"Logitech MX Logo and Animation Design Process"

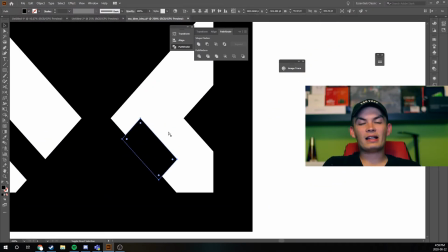I really liked the way that looks and played around,
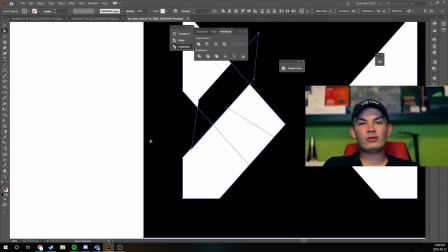tried to get an x working but ultimately I think it felt a little too unprofessional and just a little too much for what I was going for.
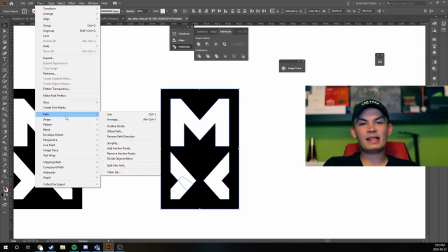So I ended up going a little more towards with the bold sans serif but with a little more personality than it could have.
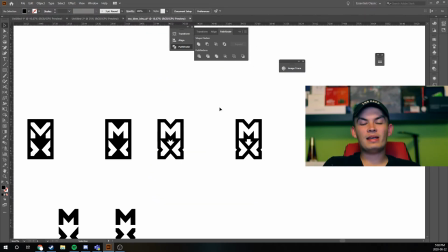So how do I capture these keywords that I wanted like flow and ease? Well I think to me the biggest thing which sometimes can be seen as a cliche but it's arrows and
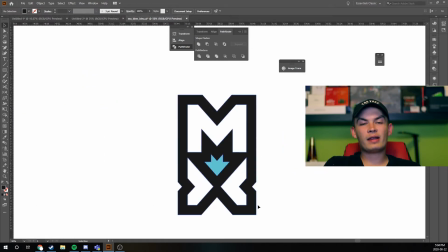it's just a great way to show progression between different things and being such a simple geometric shape.
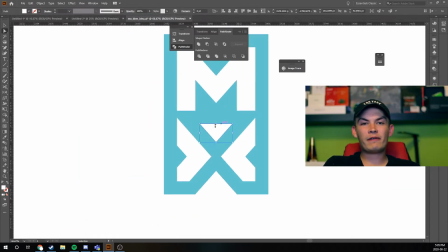It works super well for fitting into a mark and you'll see here with the final mark I have it kind of both implicit and explicitly
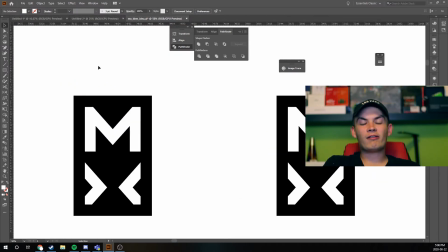shown and I think that works great because even if you're not recognizing it as an arrow you're getting the general form of it,
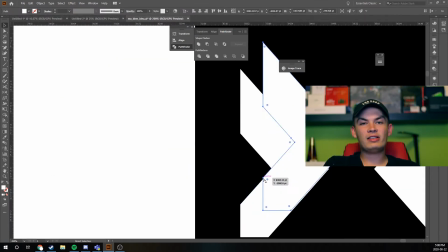but it's also not in your face just branding it with an arrow It's really just a subtle element and it works great here lately in the design
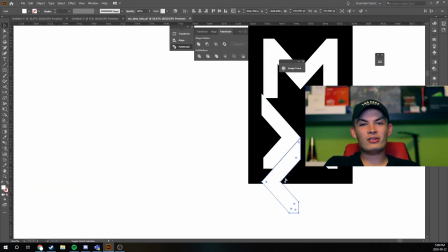community There's been a ton of talk about arrows and how they're overused or how people own them But really for the sake of this I just
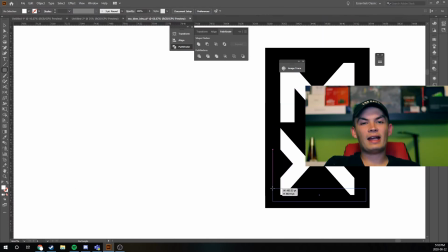thought an arrow was a great way to kind of combine all these features show it and add a bit of subtle Iconography to an otherwise more simplistic
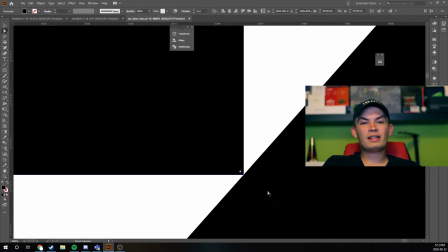mark and really most of my time was just spent fine-tuning This idea and really just making it look good and because it's gonna be a
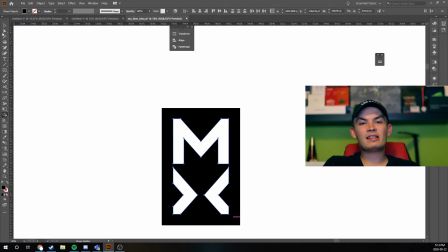mark for a product line It has to be a really versatile because in some cases It'll be massive on a banner of a website in some cases
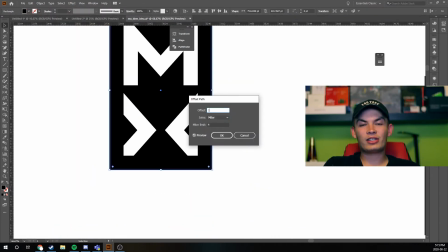It might be a tiny insignia or little emblem on an actual mouse or keyboard So you want to make sure it's versatile and it'll work in
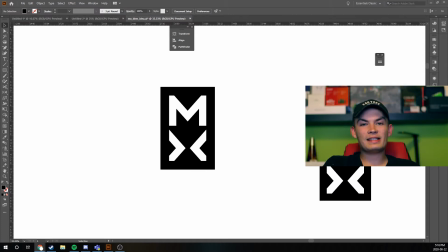a lot of different backgrounds, sizes, cases, just all sorts of things there.
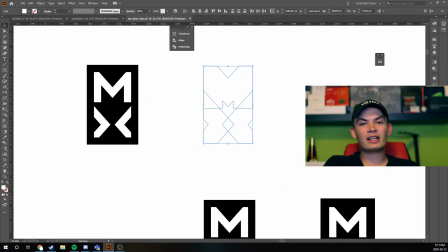You may do this by just finding one perfected mark but again since this was a bit of an exploration for me I wanted to see some different ways it could work and tried out inverting it,
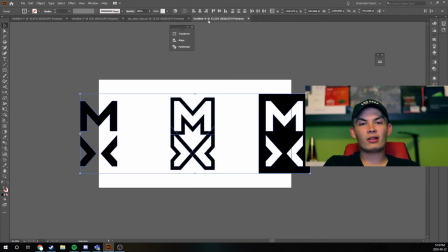putting it on a negative background or using just an outline and all of these things looked really cool so I actually ended up posting it with all three of these options.
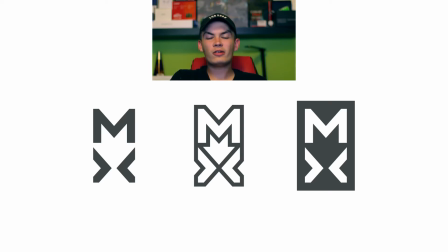I think truly they could all work if you wanted to just choose one on your own or if you wanted to make the whole family and pick and choose what goes where I think they'd all work great for that but ultimately just making a quick MX mark that really captures what I wanted to I am quite happy with the outcome and I think it does capture a professional ease and
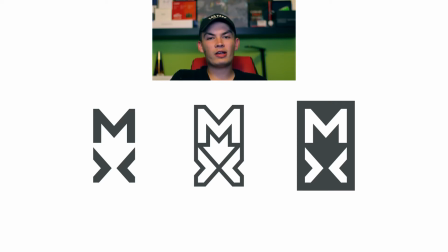flow for the MX series that really I think could truly work with them and I'm pretty stoked with how it came out in the end.
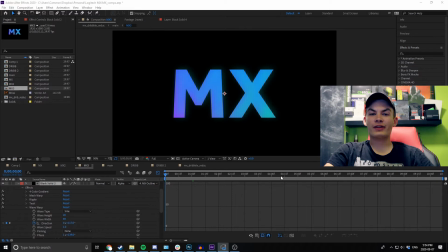And then on to part 2 of this which is kind of what the actual playoff was about and this is the motion I did. So like I said at the start here, really the brief was just show off this general MX letter form a way that was unique and just show it off in whatever way you want.
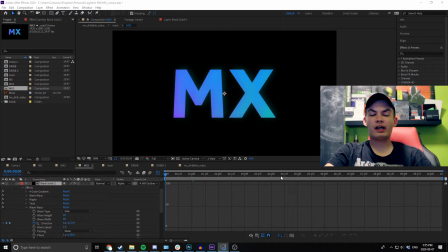And that's what I did. I don't think it had to be motion, but I chose it for a couple of reasons. One of which just being this is a personal thing. So I'm entering the contest. Motion is something I want to get better at. So it's a great opportunity there. But also I find just the way they had their original one.
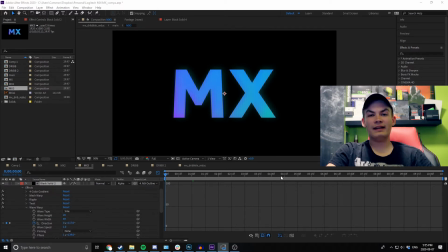And I just thought the potential with motion here would be a lot more fun than if I just made a static design. so that's what I did. I'll start this part off by saying that I am in no means an expert at After Effects, I definitely didn't organize my files, and there's a lot of stuff you could hate watching this,
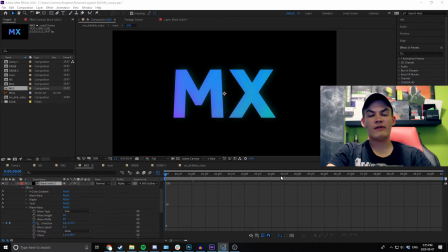so instead of being a tutorial, this is definitely a lot more of a just kinda stop motion step by step of my process, and just show off the most important things I did or some of the cool stuff I learned, so let's get into that.
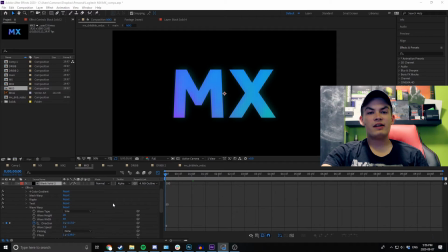So I started off by just kind of importing this MX mark in from Illustrator, there's tons of great tutorials on how to do that if that's something you're trying to do, but highly recommend it. It's a great way to get a vector form into After Effects and I did that.
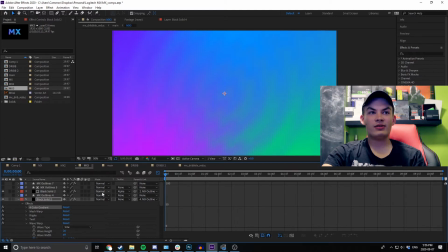The first thing I did was make a gradient and there's a lot of different ways you can do this but I chose to use a four color gradient and this was great. It really allowed a lot of control and moving things along the way but I set a few colors that felt relevant.
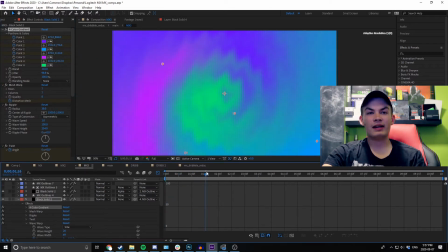Their main color is a blue and I wanted to keep with that and then from there I just played with it. I decided to animate the gradient over time so you'll see here as I drag along the timeline that these points are moving and really just add a bit of dynamicism to the gradient and then from there I decided to add some cool distorts so I added a mesh warp and that just further
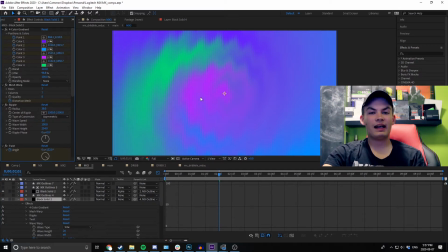moves the points a little and I animated that.